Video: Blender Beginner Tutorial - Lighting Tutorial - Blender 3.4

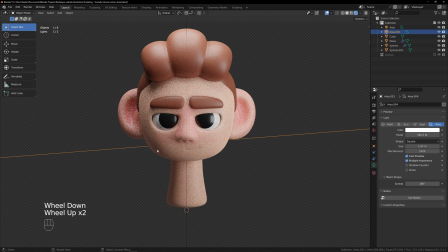But at this point, we are losing quite a lot of shadow here.
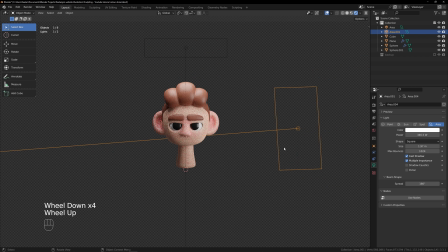So what I like to do in this case, instead of perhaps reducing the brightness on these, when it comes to Blender,
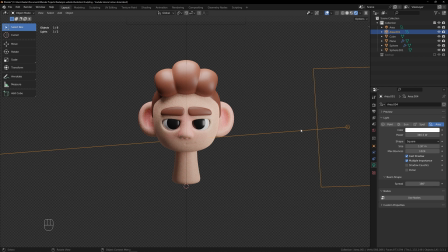there is a default world lighting, which is adding a general ambient light all across your subject and just your world. And we can take a look at that inside our world properties here, and you can see we have this default color and the default strength. If we just reduce the strength,
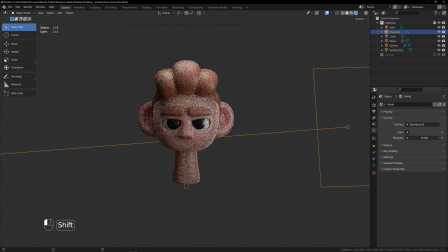you can see we start to get darker shadows because the world is becoming darker.
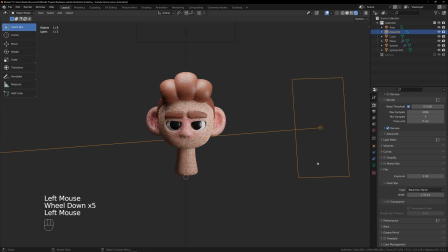And we can see that because I accidentally turned on transparent earlier, so you don't really get a good idea of what I'm doing.
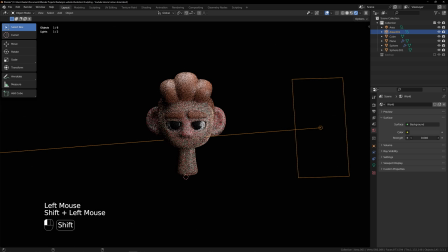But if I turn this off and start turning on that strength again, you can see the world is getting lighter and darker.
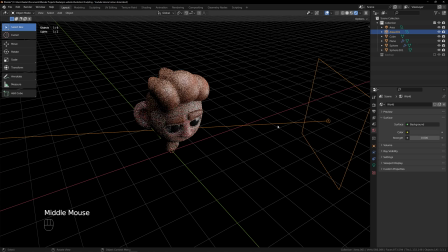So perhaps if we had a nighttime scene, you'd want this you know, blacked out.
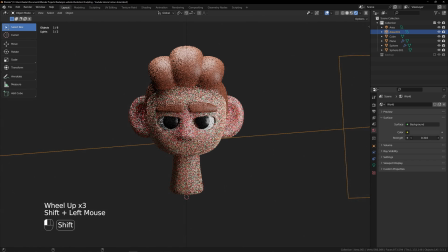But in this case, I think I want it up just a little bit, maybe 0.25.
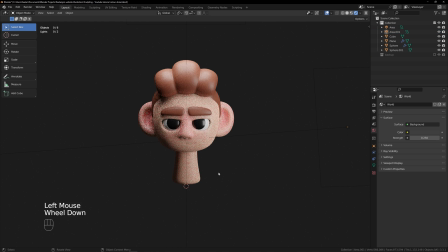And that's going to make our shadows a little bit darker and crispier so that we don't lose that definition.
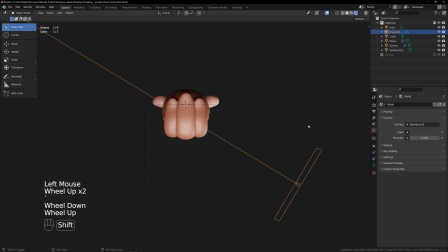And if you want, you can always come in here and duplicate another light, R to rotate. And this is generally called our fill light. The idea of this one is to add a little bit of light to those shadows just so it's not too dark.
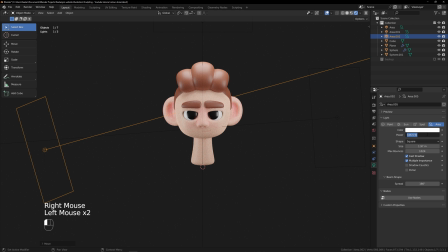So in this case, I'm going to bring the power of this light right down, and then you can adjust it to give yourself just a little bit of fill on those shadows.
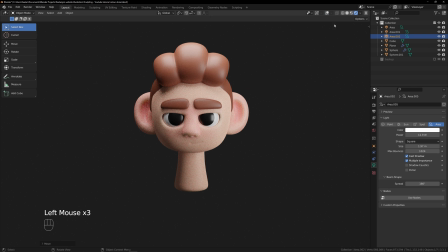But just like that, if I just disable my overlays here. And as another note, something else I probably missed. I tend to have a lot of settings turned on by default, but you may have a grid in the background as you're doing this.
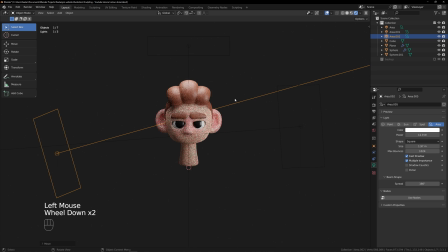You can actually just disable that in your overlays here to make things a little bit easier to look at. And here, I just wanted to record an extra little bit here, just to say, don't be afraid to also mess around with your colors.
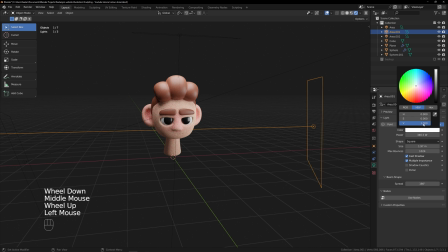A lot of people ask me how I get these cool two-tone effects. In this case, for example, maybe I want to make this one like a cool purpley or red color, maybe something like purple. And over here, let's stick in a nice blue color, maybe something pretty cool, and brighten it up.
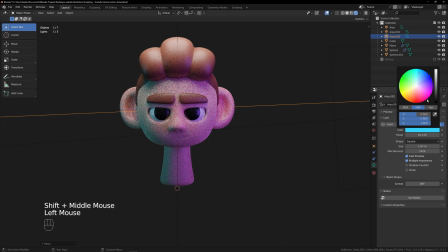And you can get these cool two-tone effects going on, and just really have a good time, and don't feel bogged down by these sort of standards. Have a good time, experiment with your colors, and get things looking really nice and pretty. Because in the end, you're working with 3D, we're not restricted by reality.
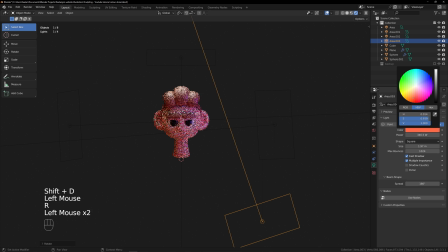If you want a light down here with some funky colors going on, do it. Don't be afraid to experiment and just have a good time with this.
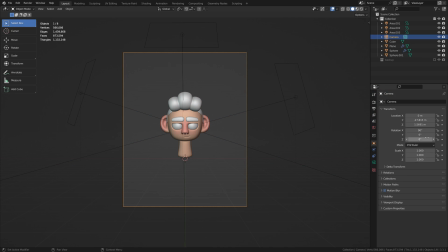But I think that's gonna just about do it for today's video. But if you did enjoy, a like as always is very much appreciated.
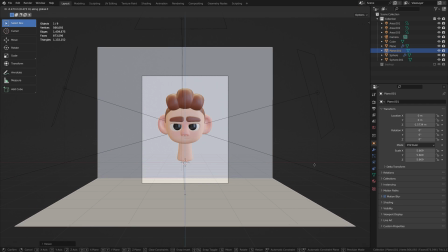And if you'd be interested in the next episode, which is gonna be the final one,
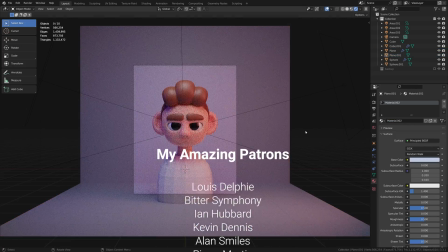where we're gonna go ahead and add in a camera, play around with our rendered settings, and finish up our final render.
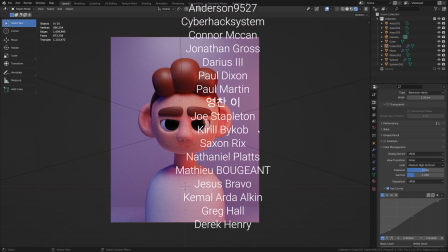Source files, as always, will be over on the Patreon for those that wanna play around with those. Other than that, my name has been Keelan.
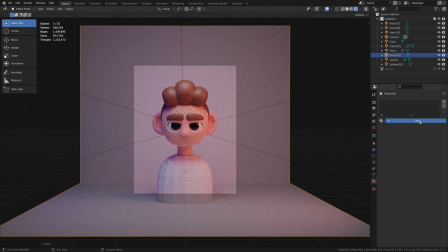I hope you enjoy the rest of your day, and I'll catch you in the next one.